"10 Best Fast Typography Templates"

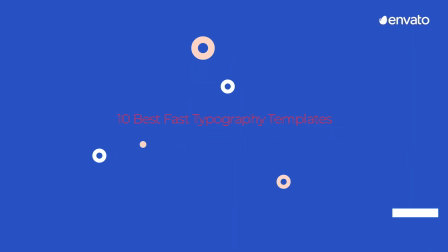0:00 When it comes to presentations, social marketing, or anything that is created to be shared, nowadays, video is the way to go. Effectively adding text to a video is a very handy skill to have and can be the difference between a successful campaign and one that falls short of the mark.
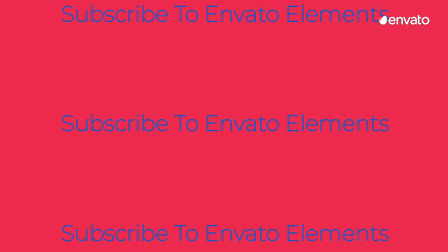0:17 Envato Elements has a massive range of typography templates available, so you can just insert your text and let the template do the rest.
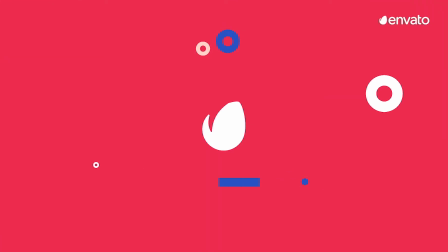0:25 Here is a list of our top 10 fast typography templates for 2019.
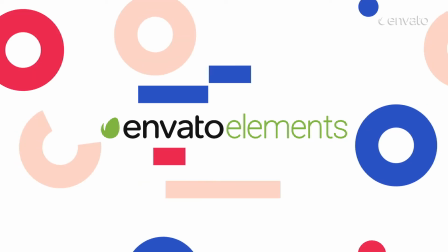0:30 All items featured today are available with a subscription to Envato Elements.
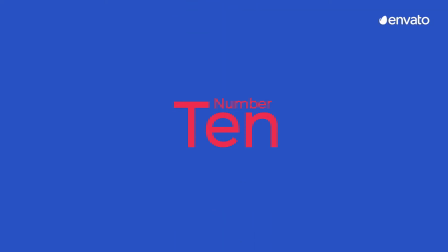0:34 Find the link in the description below. Number 10. ZenX Fast Typography Promo by MotionTheoryStudio.
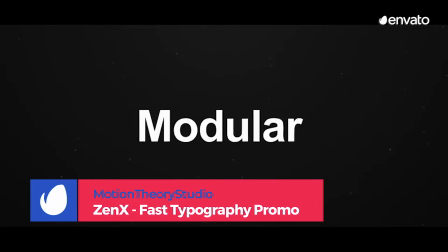0:43 You wanted fast typography. Well, you got it.
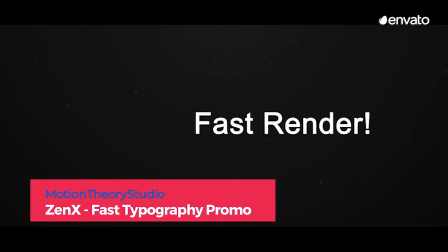0:47 Our template in the number 10 spot is a snappy whirlwind that's reminiscent of flipping through a dictionary.
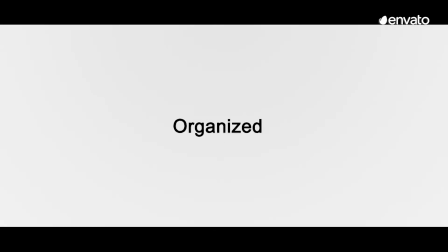0:53 However, it doesn't allow the text to get lost in the fast-paced transitions. Number 9.
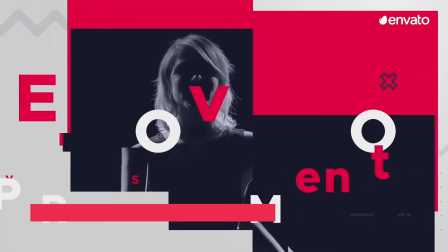0:58 Event by After Darkness 75. Posters, flyers, and business cards are good promotional tools.
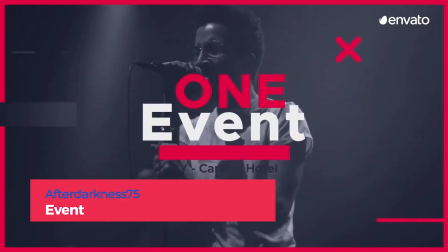1:06 You don't have to settle for good. Get people pumped for your next event with this template that is equipped to feature pictures,
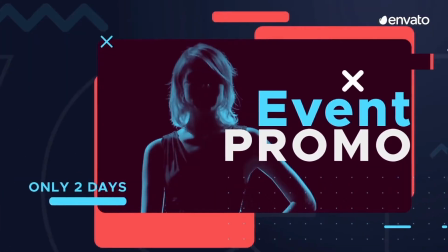1:13 videos, and, you guessed it, some super fast, super engaging typography.
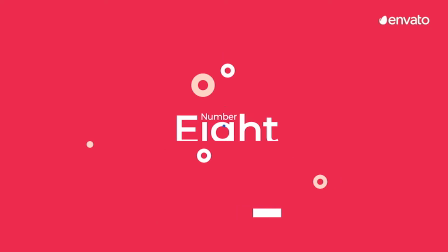1:18 Number 8. Rhythmic Modern Opener by MbrEffects.
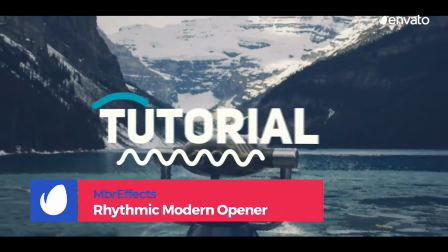1:23 Take your viewers on a sensory journey. Their destination? Wherever you'd like them to go.
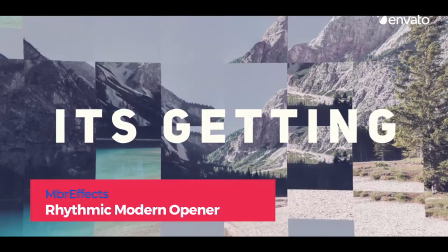1:29 Engage them to the fullest extent. With hearts beating and pupils dilated,
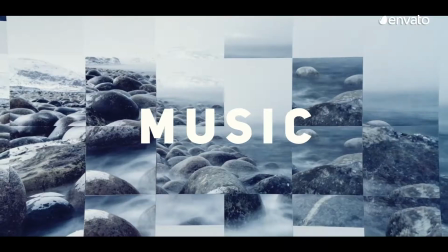1:34 the upbeat nature of this typography will have them engrossed and keen to keep up with the fast pace of this simple yet stunning typographical piece.
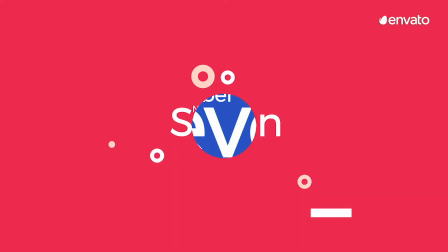1:42 Number 7. Fast Typography Promo 4K by Treedeo.
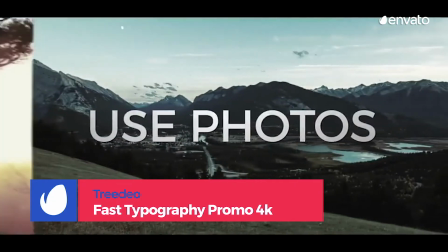1:47 Number 7 on our list of Envato Elements Fast Typography Templates is a stylish, modern typeset that every entrepreneur,
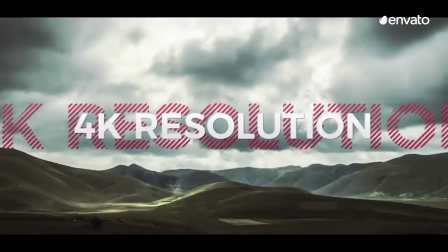1:55 influencer, and icon can use to effectively promote their products.
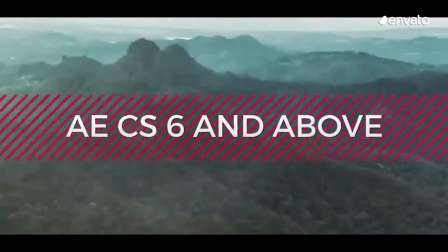1:59 The viewer's eye is drawn to the text in the middle of the screen, which allows their peripheral vision to scope out the surrounding videos,
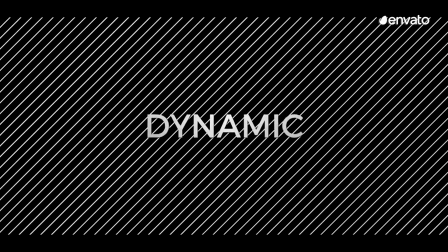2:06 pictures, colors, and animations with little to no effort. It's a beautiful design that can be used to tell any story.
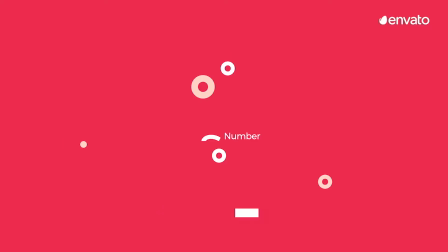2:14 Number 6. Stomp Typography Openers by vcgmotion.
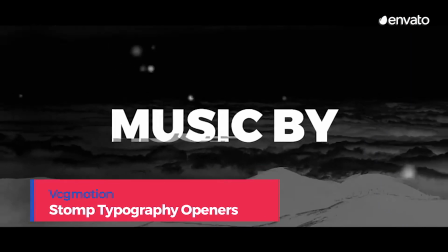2:19 A minimalistic approach to typography made extraordinary by a simple
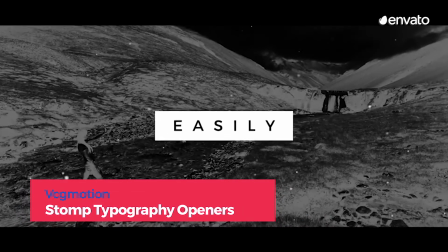2:23 glitch that has been purposefully added in to draw the eye and make the viewer take a second glance.
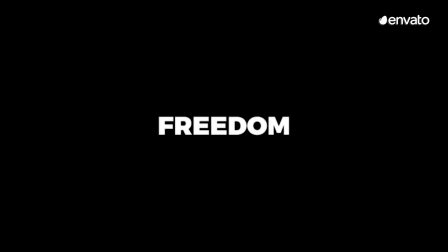2:28 Set this template to both images and videos to successfully create a stunning, impactful ad or presentation.
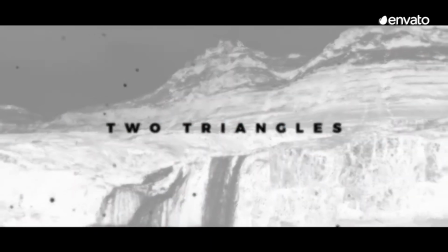2:36 Perfect for use in any media, this typography pack will help change your creative outputs for the better.
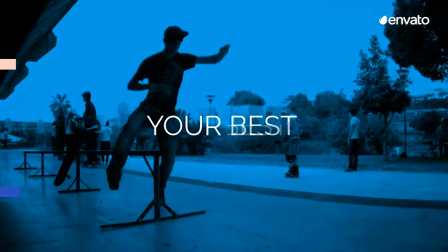2:42 Number 5. Fast Stomp Typography by vcgmotion. This template is the second on our list for vcgmotion.
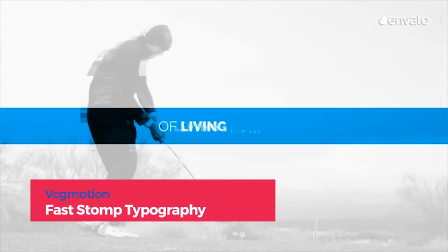2:50 They're a key contributor to the typography content within Envato Elements. This is one of their best typography templates of 2019.
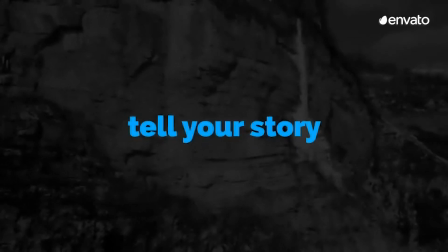2:59 A pop of color here, some modern glitchy fonts there, and you've got yourself a promo worthy of use in any form of communicative media.
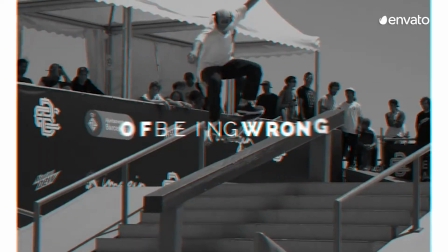3:07 Your viewers will be captivated by the many elements of this template as they follow the trail you've set for them within your video.
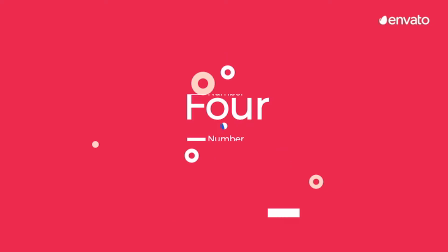3:14 Number 4. Stomp Titles Kinetic Typography by Therealist.
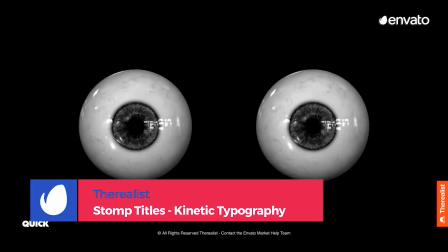3:19 For a piece of creative media to stand out, it usually needs to feature typography that hits hard.
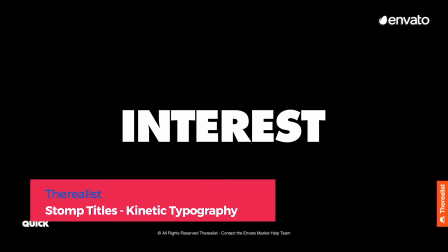3:25 Number 4 on this list will leave your viewer feeling like they've been hit with a ton of bricks.
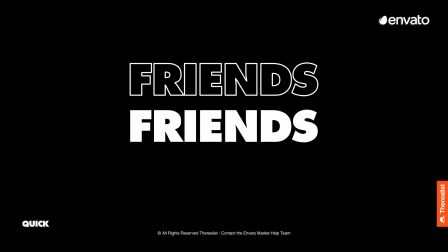3:29 In a good way. Thick, bold, and in control. There's a reason this template is one of our favorites of 2019.
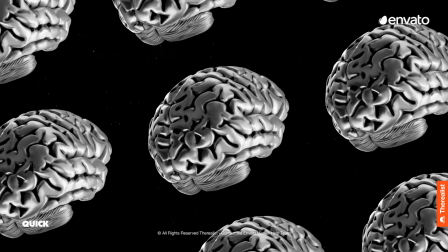3:37 Pair your text with some complimentary beats and backgrounds, and you'll have managed to put together a phenomenal marketing tool.
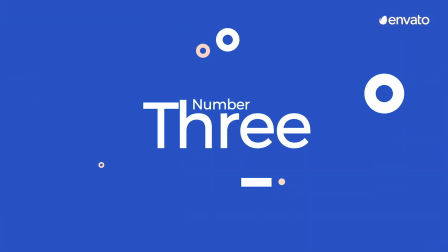3:44 Number 3. Rhythmic Stomp Typography After Effects Template by Fixik.
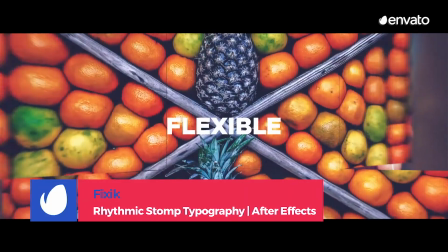3:49 With superb transitions that can highlight multiple products, photos, people,
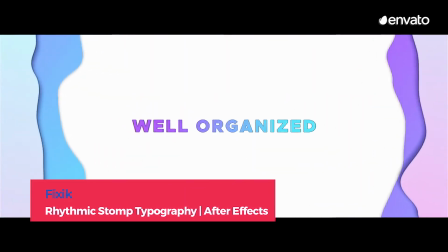3:54 and styles all within a few seconds, this is a super useful typography template.
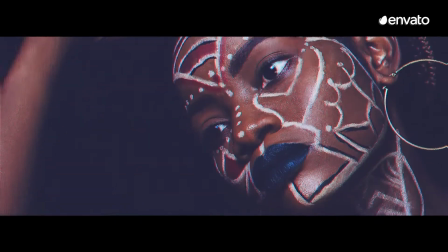4:00 Strategically placed, minimalistic font allows the viewer's eye to be drawn to the content being shown elsewhere in the video,
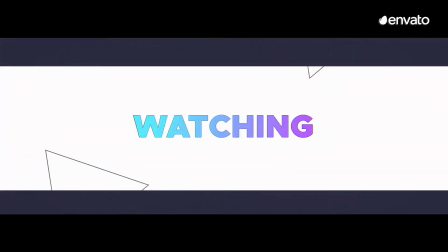4:06 without completely losing sight of the text. Number 2.